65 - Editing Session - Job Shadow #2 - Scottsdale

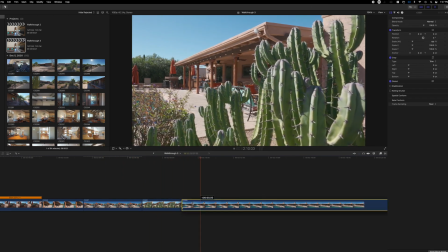Yeah, I think we need the pull before.
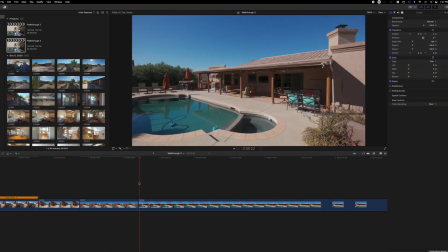Here we go with a blade speed.
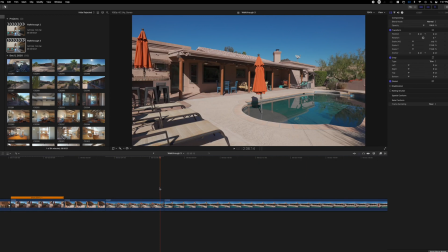This should be the best shot of the pour because we got the hot tub.
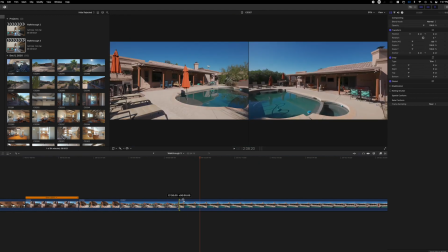All right, it's a little rocky there. Let's shorten it.
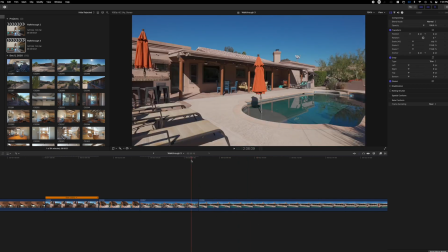All right. So I usually just jump the gun here.
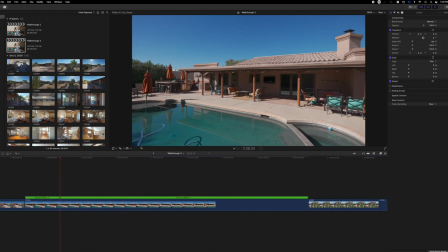Right here, Shift B, blade speed. And where do we want to roll out of our blade speed?
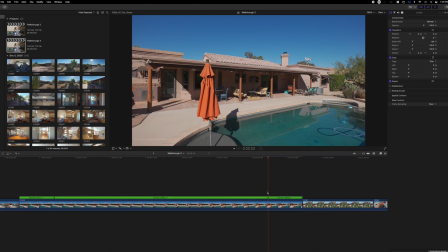Probably right here. And this is one that we may not want very fast.
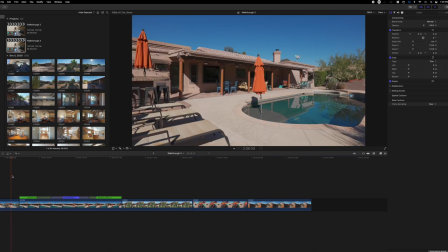You know, it might look nice slower. This thing can catch up.
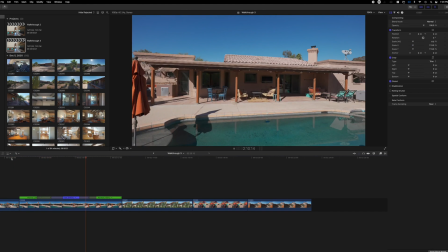Ooh.
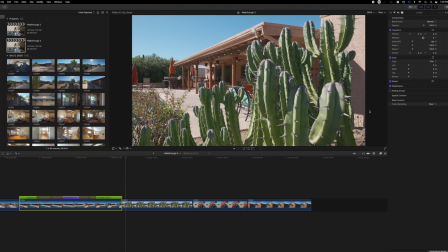And I'll either have to go faster or this stabilizer is going to have to make some miracles happen.
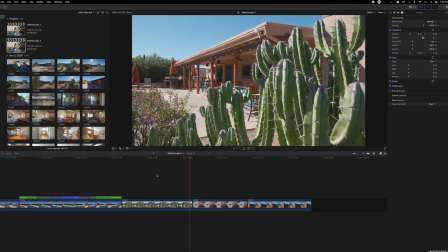All right, that's nice.
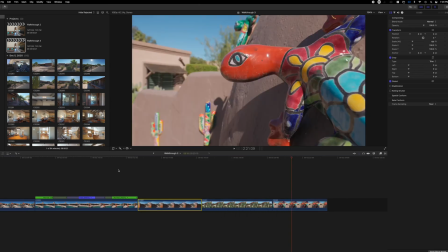Here, we should go wider like this. So we go here.
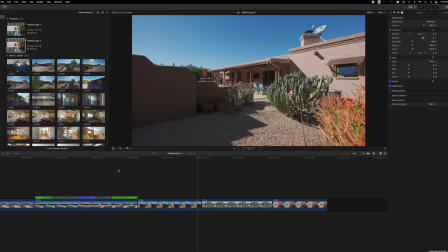Wider shot. Closer up shot.
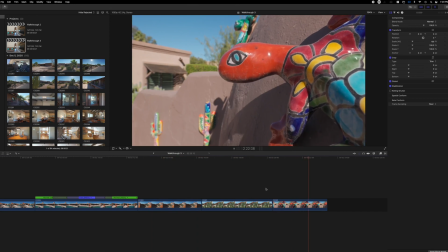This little guy's probably going to get the boot.
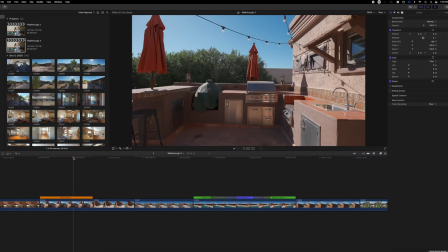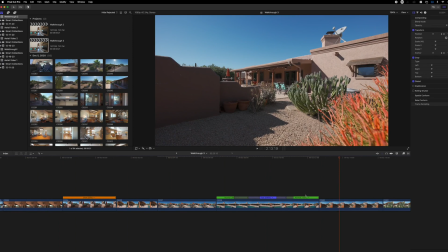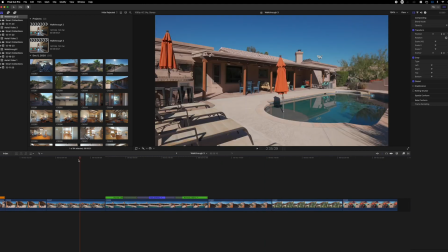Unless there's this shot, and this one shot right here, because
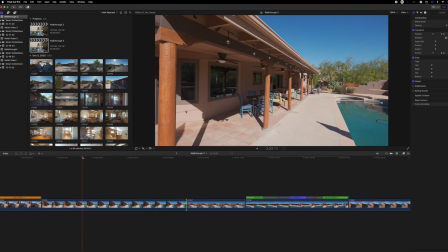I really didn't get that sitting area very well.
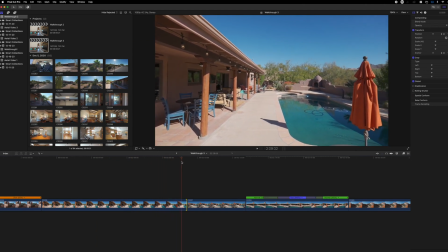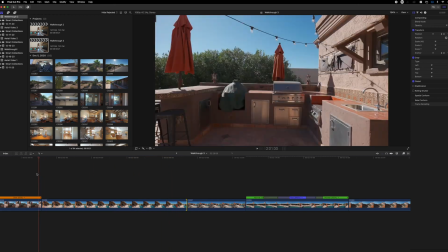So should I let this one roll out a little more?
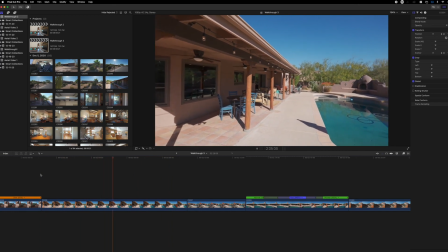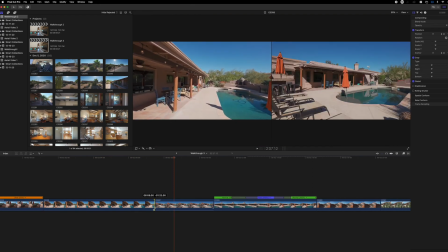That is a long clip, but 6 seconds. No blade speed.
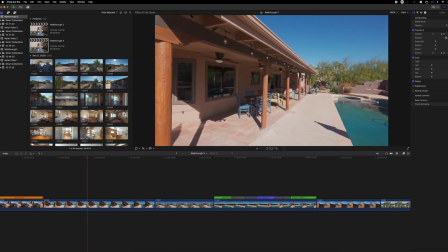Should we make an exception just to showcase this area right here?
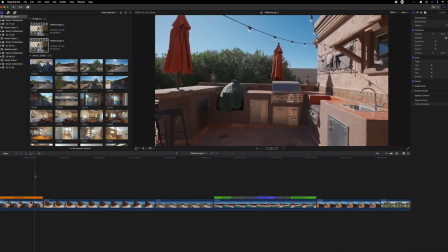I was moving a little inconsistently too.
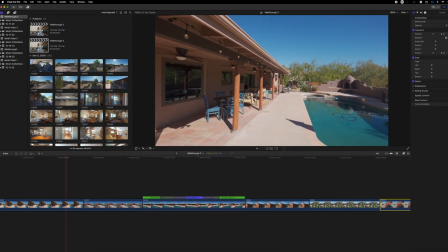Not too bad. And then we could potentially use this guy after that clip.
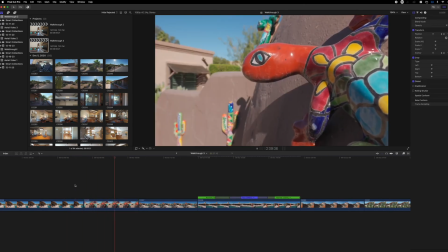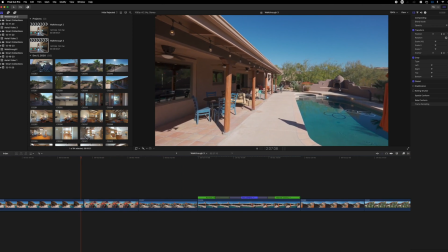It's kind of random. We're not close enough. You'd have to be able to identify where we were at.
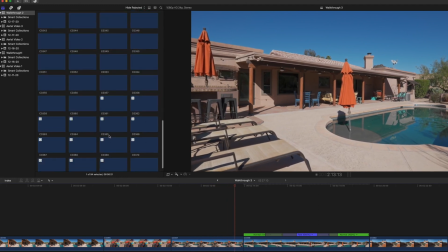I actually like the shot. Let me scroll through here just to see if we have anything.
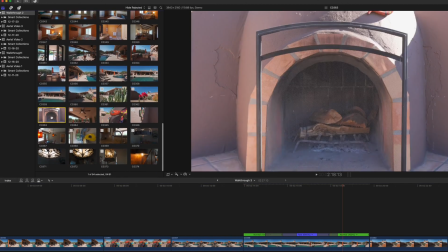I don't think I really see. This is the slow motion shot that I have of that area.
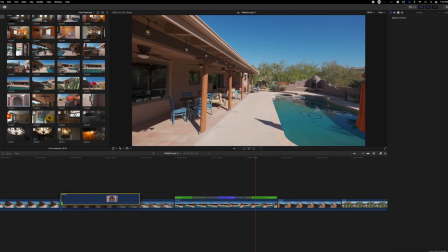Unless I add this, so I could add it right here.
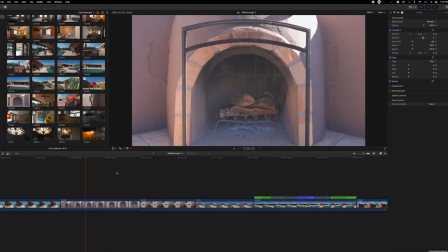So we got this panning, and it's just too zoomed in. You don't even see the guy. So, all right, these two are getting the boot. But that was my bad.
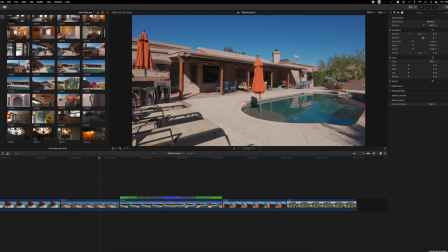I should have got, you know, it was kind of a hard thing because the tub was right there.
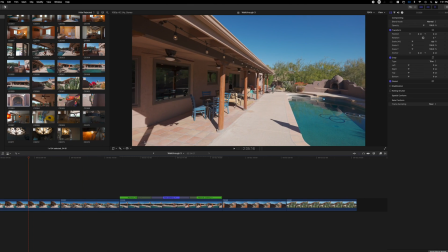I should have just walked over here and got a shot, but too late now.
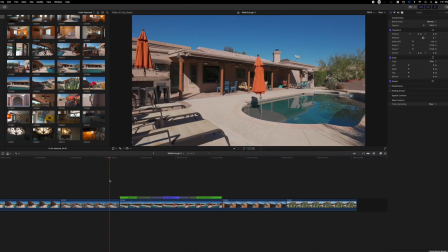All right, this is rendered out. Let's see how it looks.
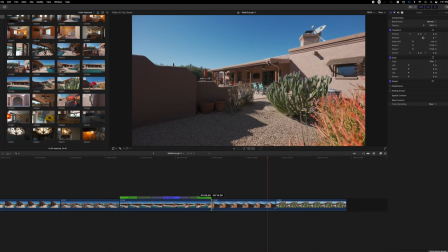And stabilized. All right, that it started to get rocky at the very end, but I think it could be a little bit faster.
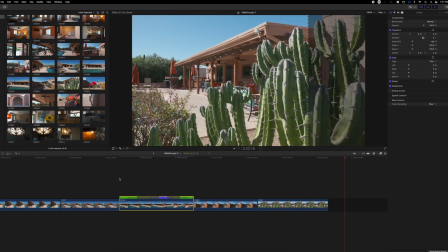Doesn't need to be, ooh, all right, 1300.
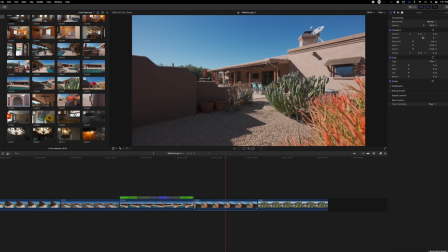It is kind of a long clip, so let me see.